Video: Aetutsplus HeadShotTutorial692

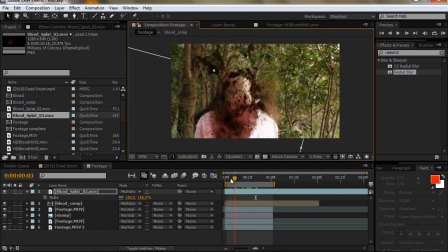[20:47]
I don't want such a clean camera. This camera would be soaked in blood. So you won't be seeing anything below here. So don't worry about that. You could still scale this up. Actually, I'll keep it about there and preview this.
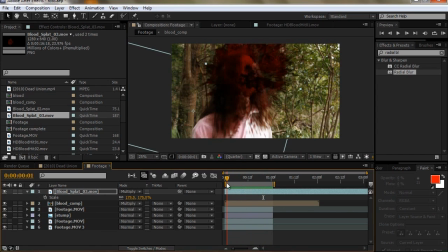[21:05]
Have I made this so quick that it's? I think I made this too quick.
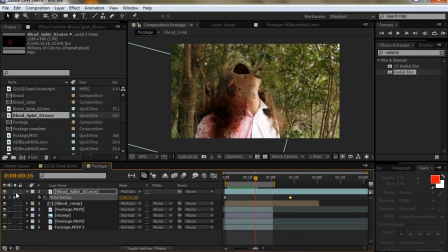[21:12]
Let me just solo this layer.
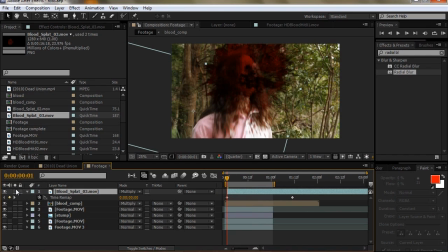[21:19]
Sorry, I forgot to leave the initial frame. Obviously, the blood can't appear on the camera before the splat takes place.
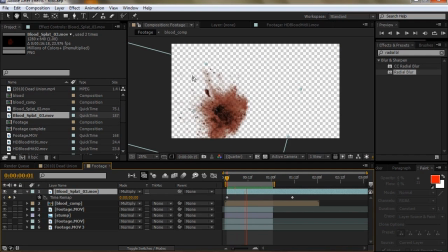[21:27]
So now we've got the splat. I might make that a bit quicker.
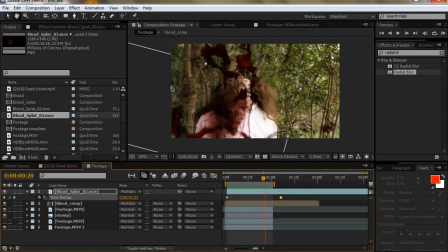[21:36]
Let's see what that looks like. That looks good, and obviously we can't just have that part of the frame dirty and the rest clean.
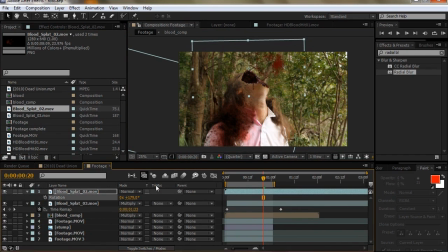[21:45]
Add this bit here, rotate this like so. Multiply transfer mode again, scale way up. Most of the 235 clipping I would do for this shot will be cutting off way more of the bottom,
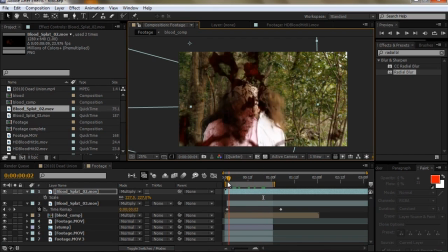[22:01]
keeping the top just to maintain a good composition. And again, this is way too slow, so
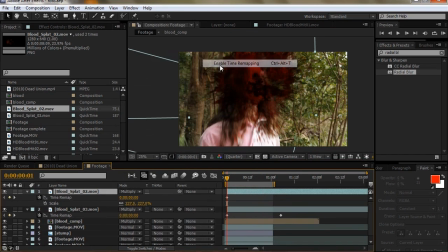[22:13]
enable time mapping.
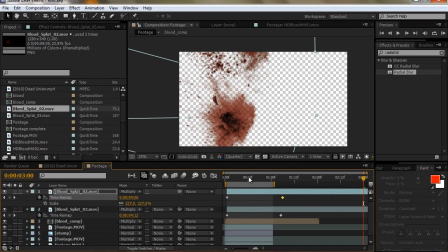[22:18]
Drag that in. Let's see what this looks like.
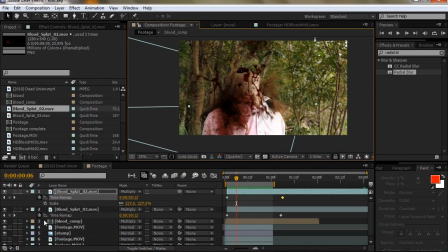[22:26]
This one here is way too dense.
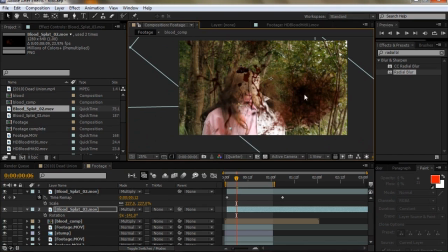[22:33]
I just want, see, I don't want this terribly dark area. I just want the light splatter. That looks better. Okay, also have to box blur this because it's too close to the camera.
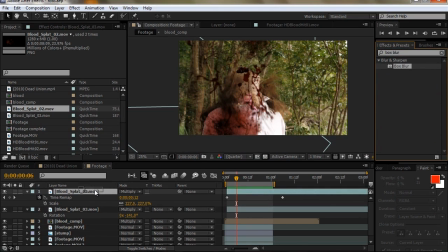[22:50]
It's on the lens. The camera cannot be in focus. Let's try 3.
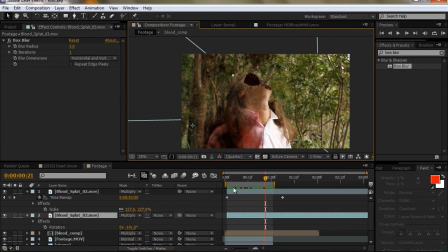[23:01]
Okay, now this is looking very good. The one other thing that I would do is create a bit of an edge where
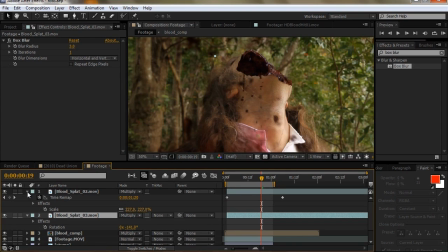[23:13]
where his skull used to be. So for that, let us turn the blood off.
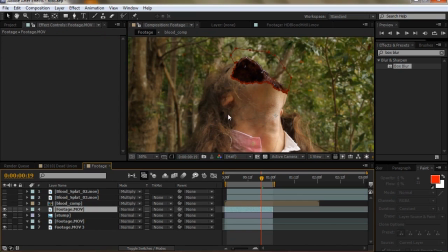[23:22]
Now in the footage we have this mask here. We can duplicate this layer, and the one below it we can expand for mask properties.
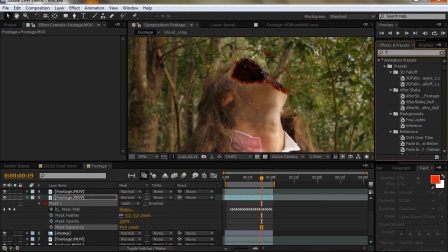[23:36]
Let me just fill this layer so we can see what we're dealing with.
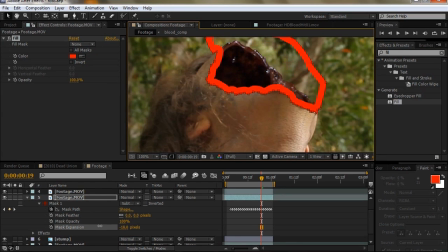[23:44]
Okay, mask expansion. See, if we go negative, we get sort of an outline. That's sort of what I want. Solo this layer. Add some fractal noise.
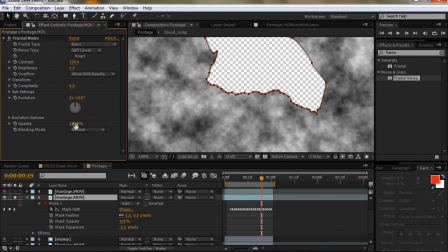[24:03]
Delete the fill. Actually, no, I'll keep the fill.
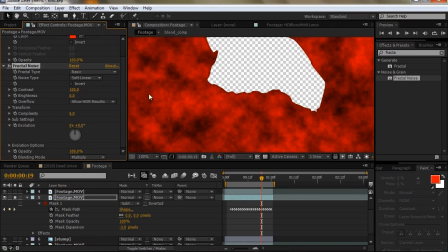[24:10]
Change it to multiply. Basically, I just want a little bit of organic, well, bit of noise, so it's not, it's not completely red. Complexity, make it as complex, pretty complex. I think 20 is the max. Can't really see it, but that's right.
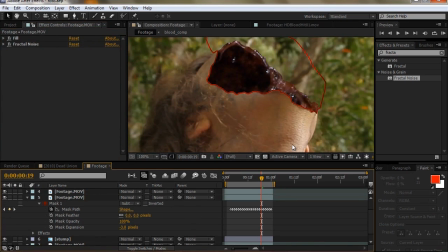[24:30]
Okay, now if we unsolo this, we can see. Obviously, it's way too light. Let's get the fill. Turn the mask path off so we can't see it anymore.